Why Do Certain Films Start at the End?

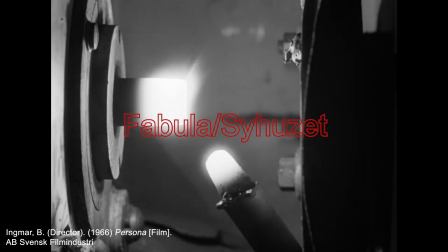0:00 The Fabula Shyuzet narrative structure has been adopted by filmmakers for decades, providing a unique display that film,
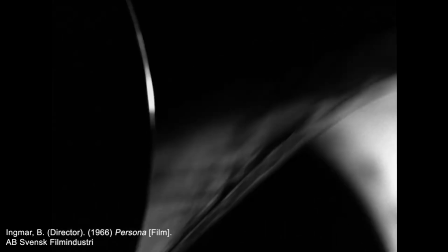0:06 as a medium, isn't bound by storytelling rules, and in fact can enhance a story being told by breaking them.
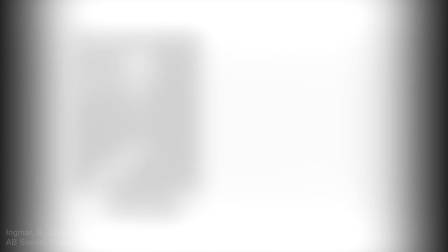0:12 The genesis of applying this narrative structure to cinema can be traced back to a man named Viktor Shklovskić,
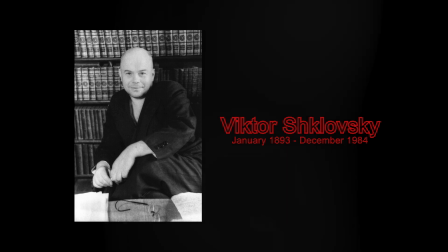0:18 who was one of the major figures associated with the Russian formalism movement, being the first,
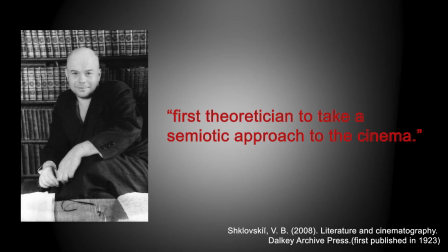0:23 and I quote, theoretician to take a semiotic approach to the cinema.
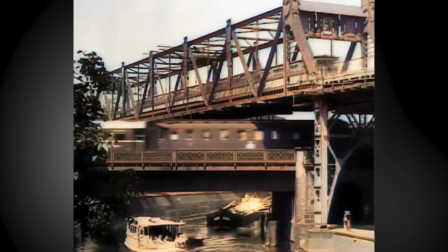0:27 Shklovskić fled from Russia in the early 1920s to Berlin, where he endeavoured his studies into the then new medium of film,
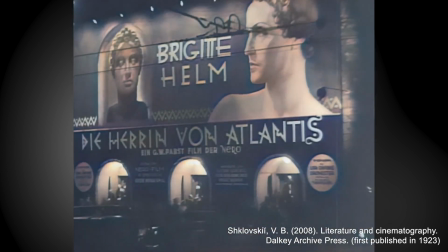0:34 to test whether the theories he had developed about prose could successfully be applied to cinema.
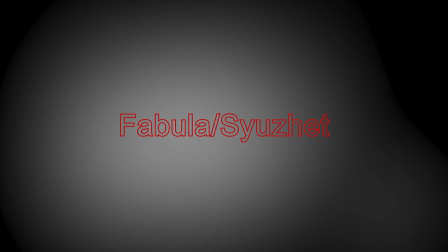0:39 Let's identify the distinction between Fabula and Shyuzet.
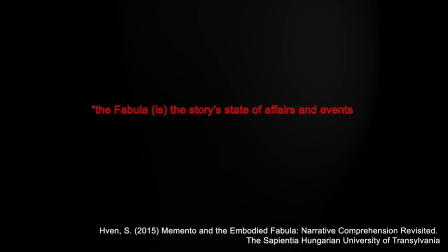0:43 According to Hven, the Fabula is the story's state of affairs and events as inferred by the viewer,
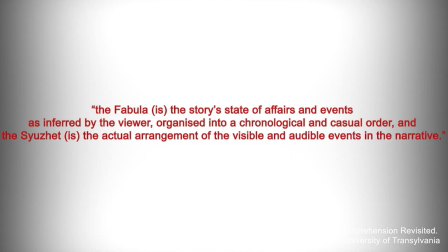0:49 organised into a chronological and casual order, and the Shyuzet is the actual arrangement of the visible and audible events in the narrative.
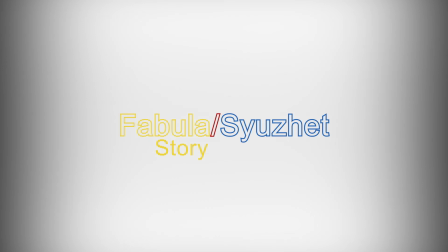0:57 In layman's terms, Fabula is the story itself, and Shyuzet is the way in which that story is being told through means of sequencing.
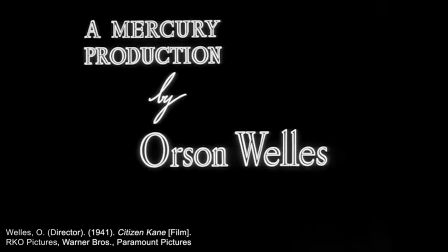1:06 One of the first examples of this structure being successfully harnessed was Citizen Kane, directed by Orson Welles.
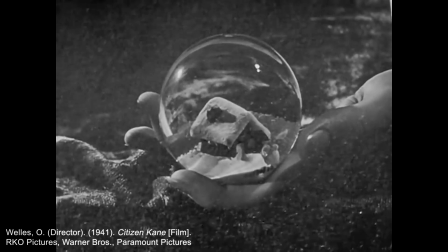1:12 Released in 1941, the film starts with Kane on his deathbed, uttering his last words.
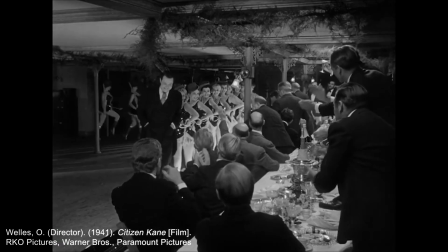1:17 The film then takes us through flashbacks and multiple perspective narrations of Kane's life,
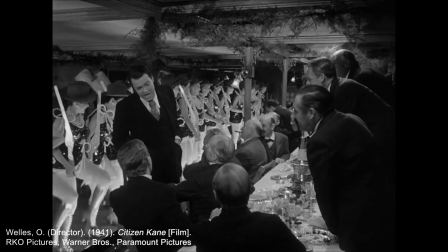1:22 being one of the first of its time to use a nonlinear structure that created a suspenseful allure around Kane's character,
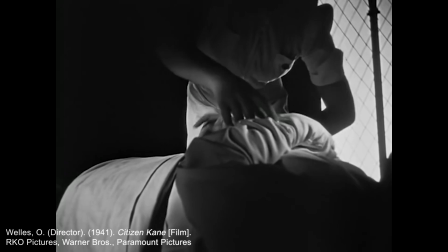1:29 making audiences question not how the story would end, but rather why Kane's life happened the way that it did.
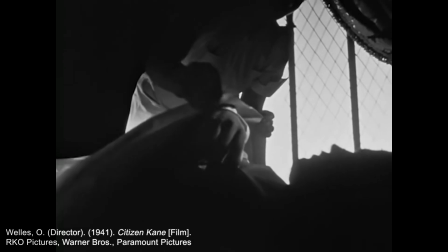1:35 According to Joshua Seemann, when experimenting with nonlinear structure in his own work,
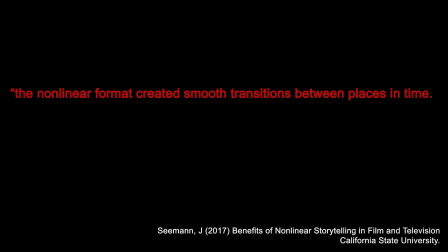1:40 he said, "The nonlinear format created smooth transitions between places in time. In addition, the structure allowed me to show only the most important flashbacks without having to waste time describing the events surrounding them. This made the story as a whole much less boring and allowed the audience to become more invested in the narrative."
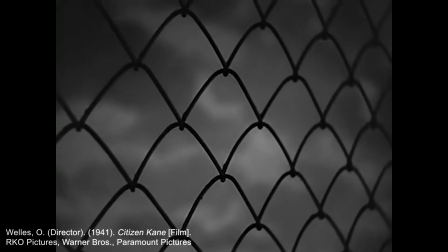1:59 This is a testament to the advantages of separating Fabula and Shyuzet in film, to create more of an immersive viewing experience for the audience.
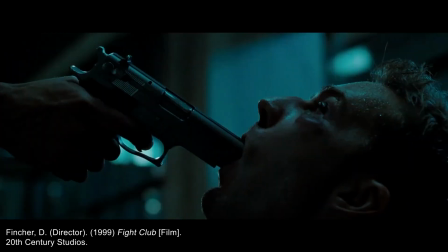2:08 The opening scene of Fight Club, directed by David Fincher, takes place in a key location of the final act of the story.
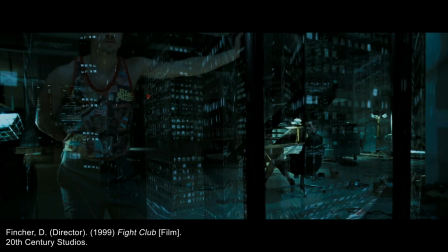2:14 Over the duration of the first scene, and the whole film in fact, this character uses narration to tell the audience's inner thoughts,
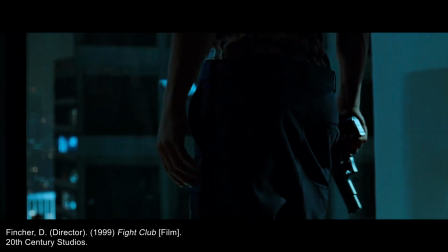2:21 and provides exposition within the scene about the situation he is in.
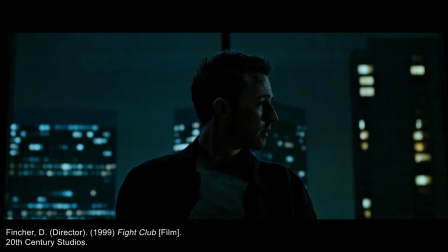2:25 We are thrust into a story that seems to have already taken place before we joined the characters.
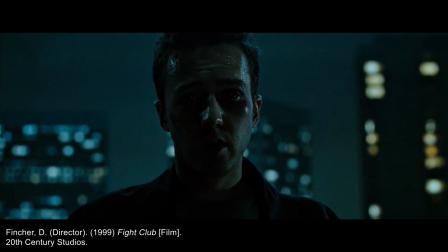2:31 The question then arises, how and why are they here?
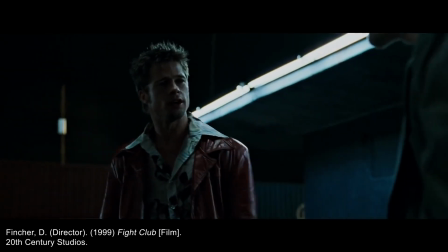2:35 We spend the rest of the runtime piecing together the story that eventuates to the final act,
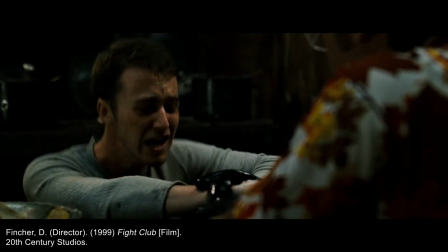2:41 now with the context as to how our characters found themselves in that situation, which results in a satisfying payoff for the audience.
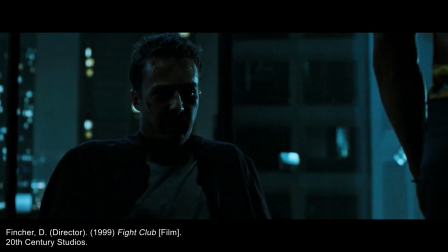2:49 By being introduced to our protagonist in what immediately seems like a dire and threatening situation, it hooks the viewer in and takes them along for the ride.
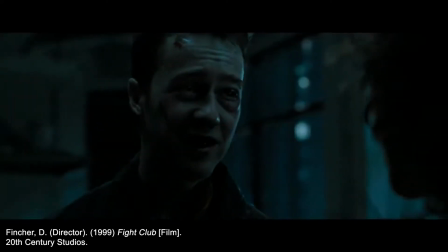2:57 This is the magic of what this narrative structure offers. It focuses on the how instead of the what.
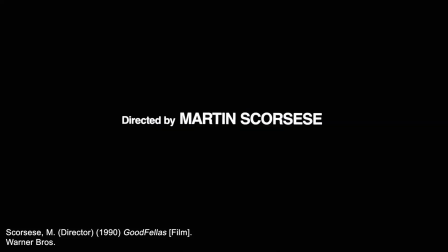3:03 Goodfellas, directed by Martin Scorsese, has a similar approach as Fight Club, but the opening scene is not the end of the story, but rather a pivotal event for the characters.
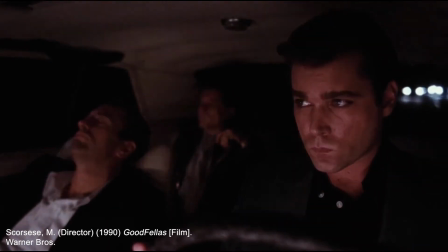3:14 The film opens with a scene of three men driving at night when they hear a thumping sound coming from somewhere inside the car and pull over to investigate.
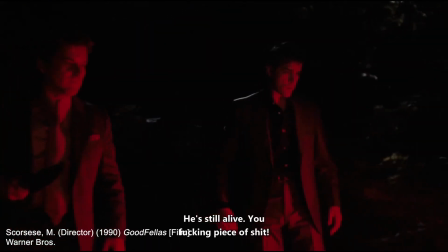3:21 It is revealed to us that they have a man in the trunk who is covered in blood. Within those 2 minutes, we start to ask questions.
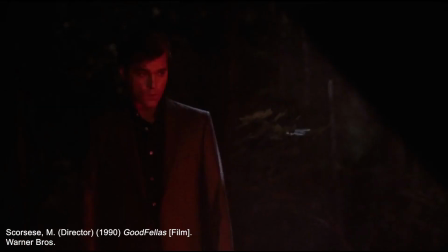3:29 It's an extremely engaging opening scene, which wraps up with Henry Hill narrating.
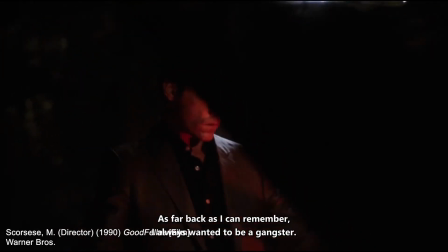3:33 As far back as I can remember, I always wanted to be a gangster.
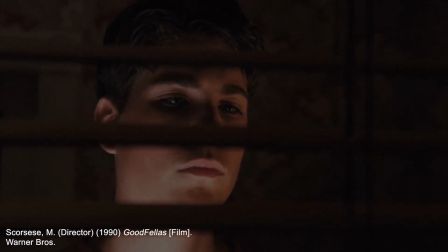3:39 If Goodfellas opened at the beginning of the story, with Henry Hill's character as a kid,
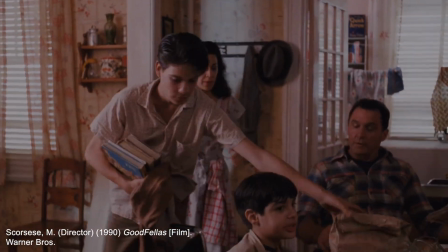3:44 there wouldn't be that intrigue to hook us in to watch this character as he navigates his youth,
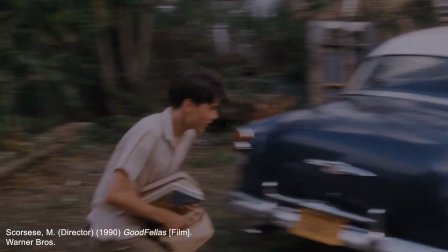3:50 and the addition of narration would feel like a cheap way of giving exposition.
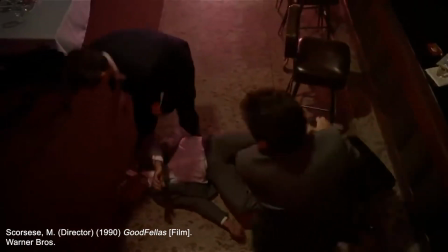3:54 But because we have already seen Henry's desire to be a gangster come to fruition as an adult,
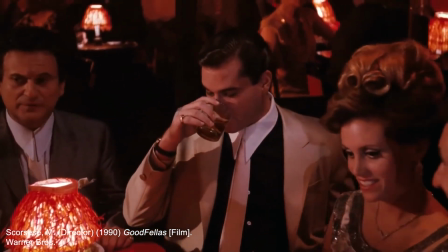3:59 the narration of his adolescence feels warranted and lends itself to the montage of his youth as a retelling of his beginnings for the audience's benefit.